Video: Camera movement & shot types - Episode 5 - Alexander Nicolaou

Hi guys, Alex here, and in today's tutorial we're going to be talking about camera movement and shot types. So let's get into it. Camera movement means the way a camera shifts or moves to visually narrate and shape the viewer's perspective of a scene. It's how we see the film. Camera movement can direct our attention to certain things, or in some cases conceal information from us, or build tension. It's important because it can be used to tell the story, express emotion, and suggest the subjective perspective of a character. The camera movement and what we see in the frame, mixed in with the audio, is basically how we are told a story. Camera movement should have meaning. Everything you do is saying something, and that's why it's important to have a reason behind why you're moving the camera or using a certain shot type, not just, I think it looks cool. It should have a specific purpose behind it. There are so many camera movements and shot types to choose from, so let's go through some together. With the exception of a couple of shots from my GoPro and two from my DSLR, everything else has been captured using my phone.
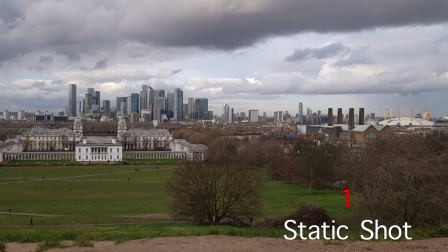[1:08]
The first is static. A static shot is a still shot, meaning it doesn't move, it's locked off. Usually this is done on a tripod. The shot that you're currently seeing is also known as an establishing shot or an extreme long shot.
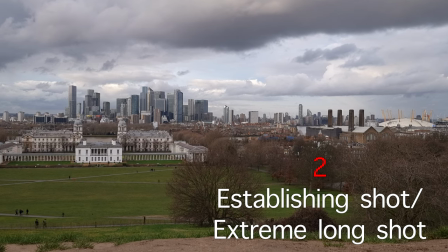[1:20]
It's a super wide shot used to show as much as possible in one frame, commonly used in opening shots, landscape shots, or anything where there is a lot happening in the frame. Wes Anderson is famous for his static shots where we see a large picturesque background followed by a character running across the frame. A static establishing shot is most common, but you could also do this handheld or even stabilized with a gimbal.
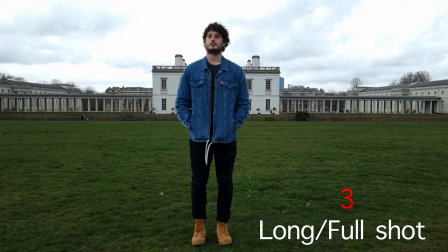[1:40]
Next up we have a long shot, or a full shot, as in a full body shot covering the head to toe of the subject. This can be really good for showing off the full entirety of a character, or as you can see in this example here,
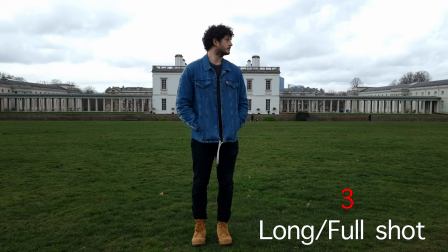[1:54]
perhaps we need to show some of the background because that's integral to the story, and you can capture all of that in a long or full shot.
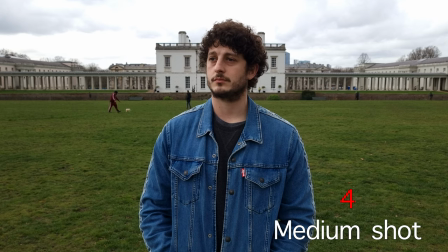[2:01]
Now a little bit tighter, we have a medium shot, and a medium shot of a subject is usually from their waist to the top of their head,
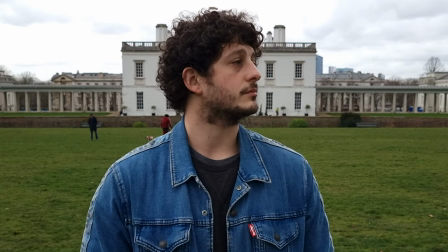[2:06]
or it can be slightly tighter and be from the bottom of their chest to the top of their head. Here we have a close-up, which is a shot of a character's head.
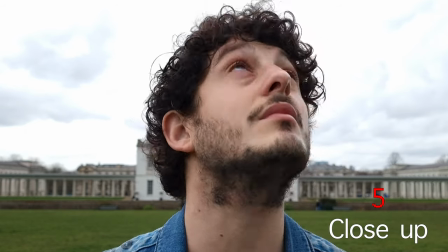[2:13]
This can often add intensity or emotion to a scene because we're seeing a character's reactions, and that is the main focus of the shot.
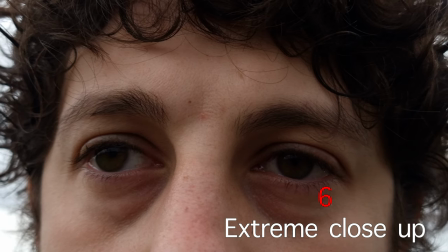[2:21]
This is an extreme close-up, and it's generally used to allow the viewer to enter the character's personal space.
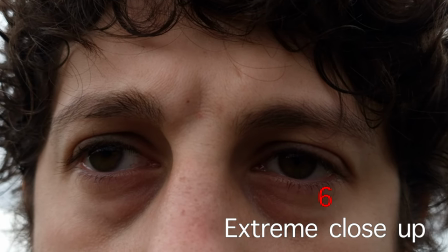[2:27]
The frame is so tight that it's actually cutting off portions of my head in this shot. It gives the viewer no choice but to experience the character's feelings alongside them.
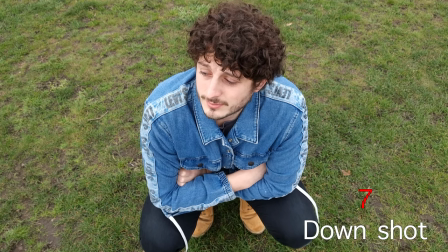[2:35]
This is what's known as a down shot, and it's taken from above the eye level of the subject in the frame.
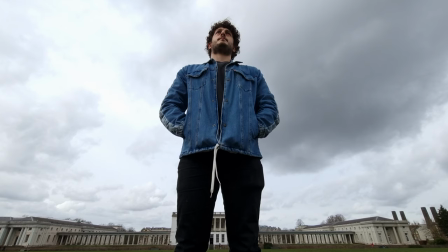[2:40]
It can be used to make someone feel weaker and more vulnerable. This is the opposite, and it's known as an upshot, and it's taken from below the eye level of the subject. It can be used to make a character feel more intimidating and dominating. This is what's known as an over-the-shoulder shot, also known as a dirty shot,
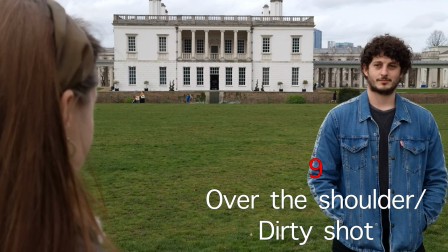[2:57]
and it's most commonly used in scenes where two people are speaking or to create a separation in foreground and background.
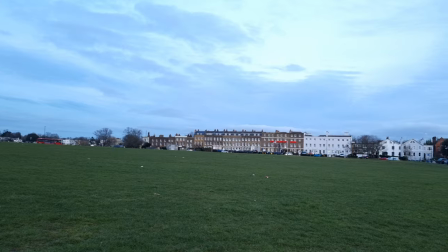[3:03]
Here we have a two-shot, which is a shot of two people at the same time. This is called a pan, and it's a shot where the camera pans from left to right,
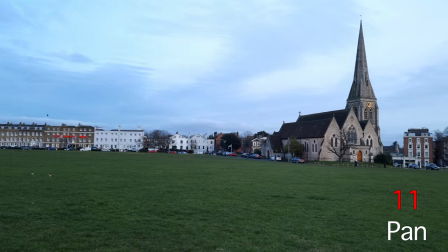[3:12]
or from right to left, and it can be useful to reveal a scene, a character, or a subject.
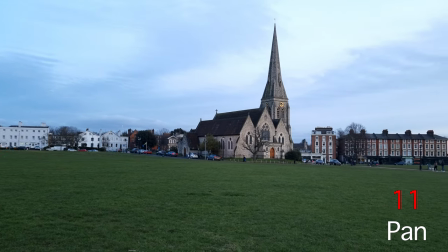[3:17]
In this shot, I'm using it to reveal this church.
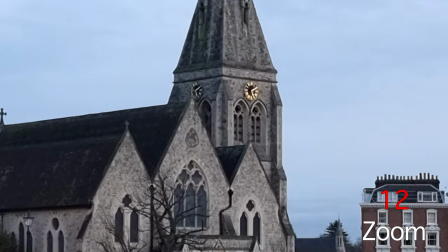[3:19]
Here we have a zoom, and it can be useful in drawing attention to certain things within the frame, but if you do it too much on a mobile phone, it becomes digital, grainy, and less cinematic.
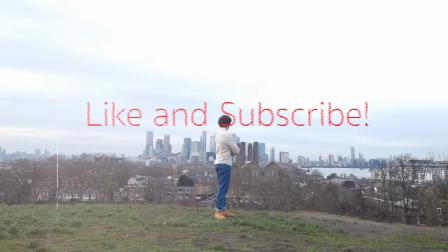[3:28]
However, maybe you're going for an 80s promo feel, and you can create a shot like this and use that effect to your advantage.
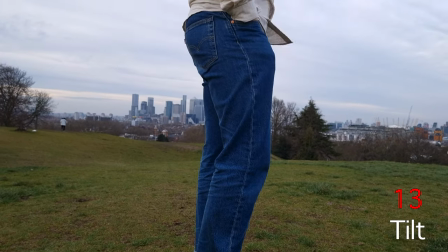[3:37]
Here we have a tilt, and that's when the camera tilts either up or down.
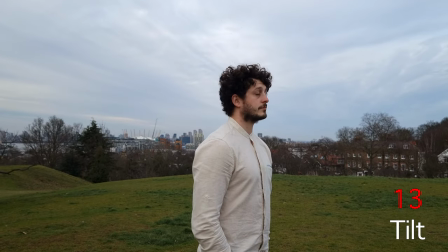[3:41]
A tilt can imply meaning to certain shots or aspects of a character, or it can draw attention to certain things within the frame.
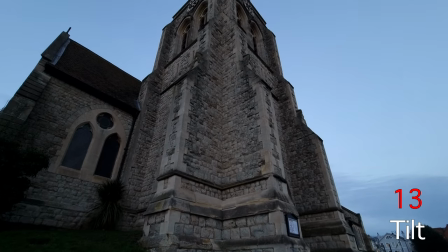[3:47]
In this shot, the use of a tilt is making the church appear a lot more grand and imposing.
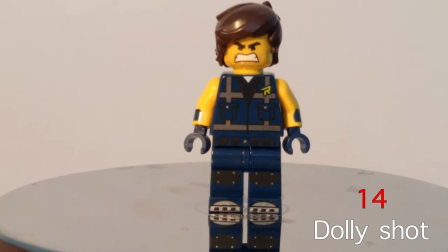[3:52]
This shot is called a dolly shot, and it's used by putting the camera on some sort of wheel device or car and moving it horizontally forwards or backwards.
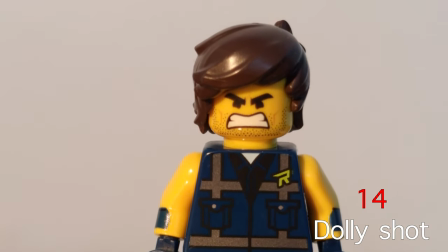[4:00]
This could be used to draw our attention to a subject, or you could use it to emphasize the ending of a scene or of a line that's delivered.
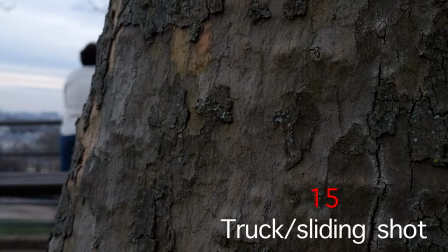[4:08]
This shot is called a truck or a sliding shot, and it's done by moving the camera from side to side.
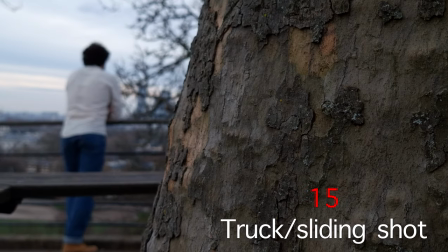[4:12]
You could use wheels, a track, or in this case, a motorized slider. It's most commonly used to reveal something in a shot.
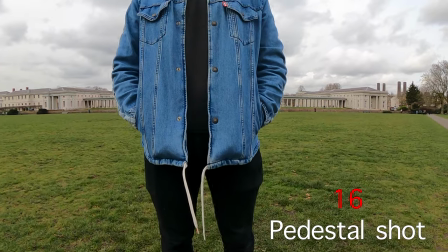[4:20]
This is called a pedestal shot, and it's when the camera moves on a vertical axis. So in here, I'm going from my toes to my head.
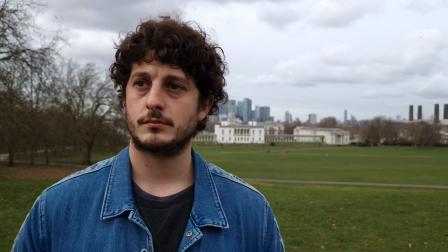[4:26]
This could be an interesting way of introducing a character. This is called a focus rack, and it's when you pull focus from two different points within the frame.
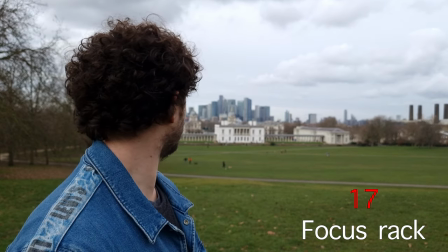[4:33]
As you can see here, I'm going from my face to the building in the background. You could use this to draw the audience's attention to different parts of the frame at certain times.
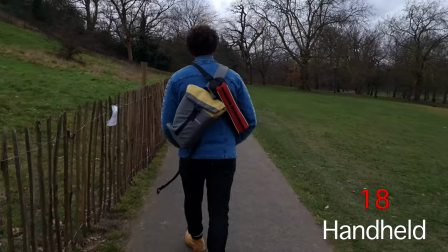[4:43]
Here we have one of my favorites, which is handheld. Handheld meaning obviously held in your hands as opposed to being put on a tripod.
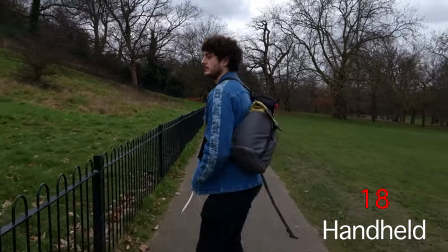[4:49]
Handheld can feel more intimate. It can elevate emotion and intensity during high drama or dramatic scenes and give a sense of urgency and pace.
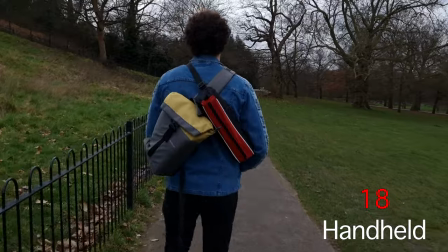[4:58]
I also feel that it kind of breathes with the action. It's almost as if we're thrust in there with the actors. This is an example of random movement.
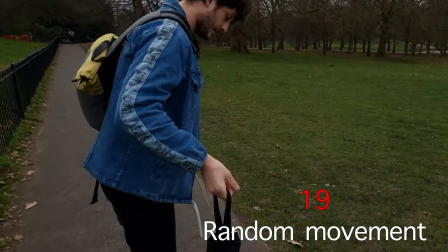[5:06]
See how it adds a little bit more intensity and drama to the situation and draws our attention to certain aspects within the frame.
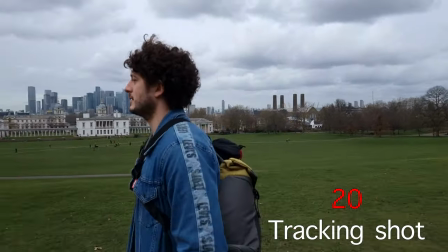[5:12]
This is called a tracking shot, and it's a shot that follows alongside a subject throughout a scene, keeping them in the frame.
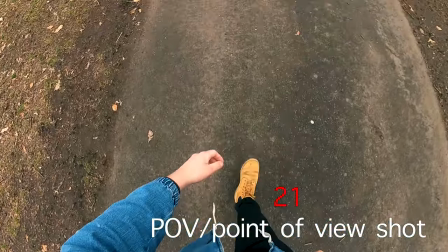[5:18]
This is called a POV shot, or point of view shot, and it's used to show what the character is seeing.
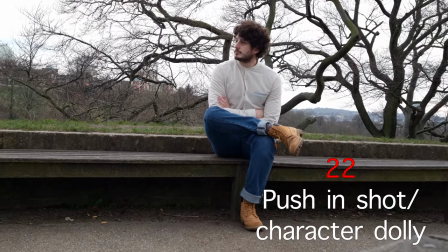[5:24]
This is called a push-in shot, and it's sometimes called the character dolly. It's used to build tension.
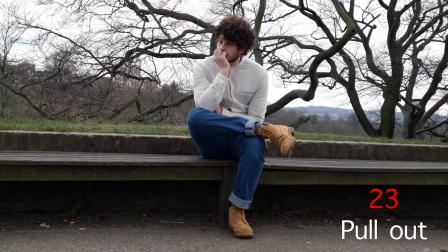[5:30]
Here we have the pull-out, and it's used to sometimes reveal a location or scenario, or make a character feel slightly smaller.
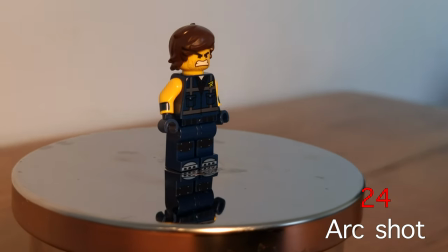[5:36]
This is called an arc shot, and an arc shot is when the camera moves a full or semicircle around a subject or a character,
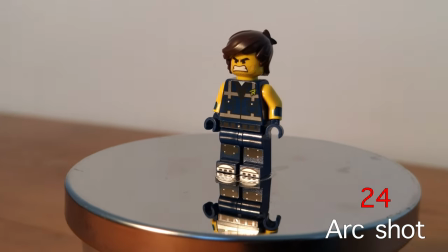[5:43]
keeping that subject or character in the center frame. It can be used to reveal different components of an area in which the subject is standing.
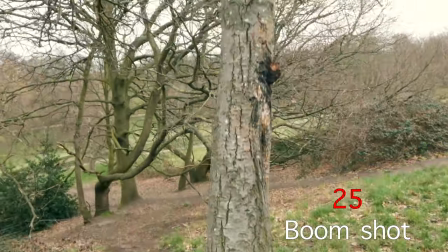[5:51]
Here we have a boom shot, and that's when the camera moves vertically.
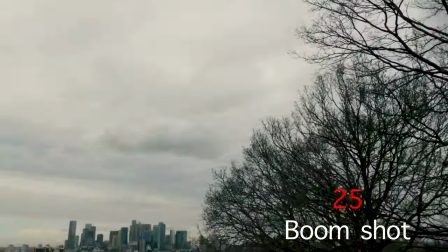[5:54]
It's usually achieved by using a crane, a jib, or some sort of counterweight system, and the shots are usually very smooth.
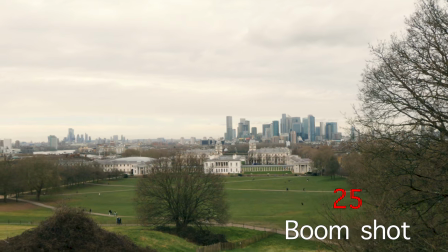[6:00]
To create this shot, I used a massive pole that I attached the GoPro onto the end of, and then I raised it up slowly and steadily.
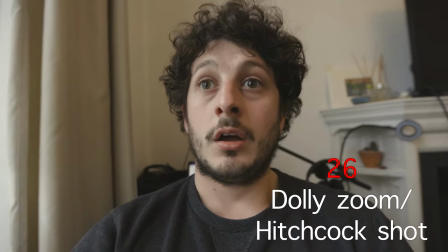[6:06]
This is known as a dolly zoom or a Hitchcock shot, and it's used to create a sense of unease.
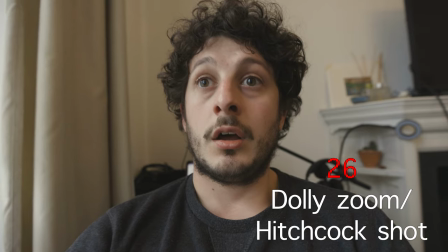[6:11]
To create this shot, you'll need to move closer into your subject while simultaneously zooming out.
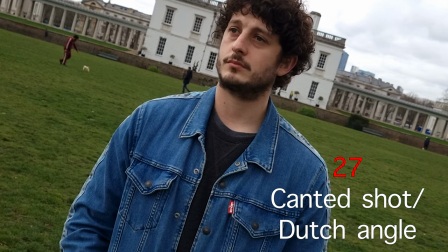[6:16]
This is called a canted shot or a Dutch angle, and it's used to give a sense of unease and disorientation.
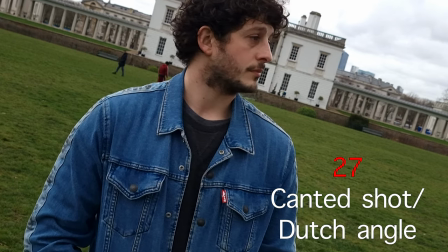[6:21]
You simply tilt the camera on its side slightly so it's off-center.
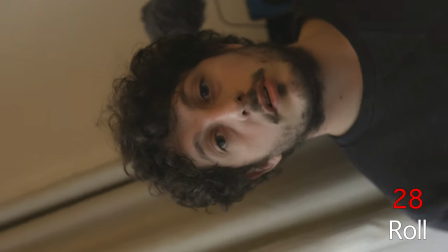[6:25]
And finally, we have roll, which is when the camera rolls or spins on its side axis.
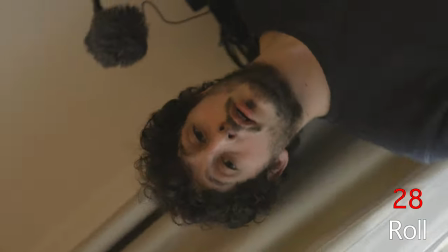[6:30]
And obviously this could be used to create a sense of disorientation and unease, or it could be used as a transitional shot or a stylistic feature that you want to include in your film. So those are just a few examples. Now you should have an arsenal of camera movements and shot types to choose from and use in your film. Remember, it's always better to be prepared and to plan stuff beforehand. That way you'll save time on set and you'll have intentions behind your camera shots. So make a shot list, use a storyboard, and pre-plan what you're going to do before you get there. And if for whatever reason you can't and you're just showing up and shooting, then before pressing record, take your time and think about what it is you want to capture and try to compose an image. It's better to have a few really good shots than tons of, you know, poor quality footage at the end. That's it for today, guys. Stay creative and join me next time for editing on your phone. Thank you.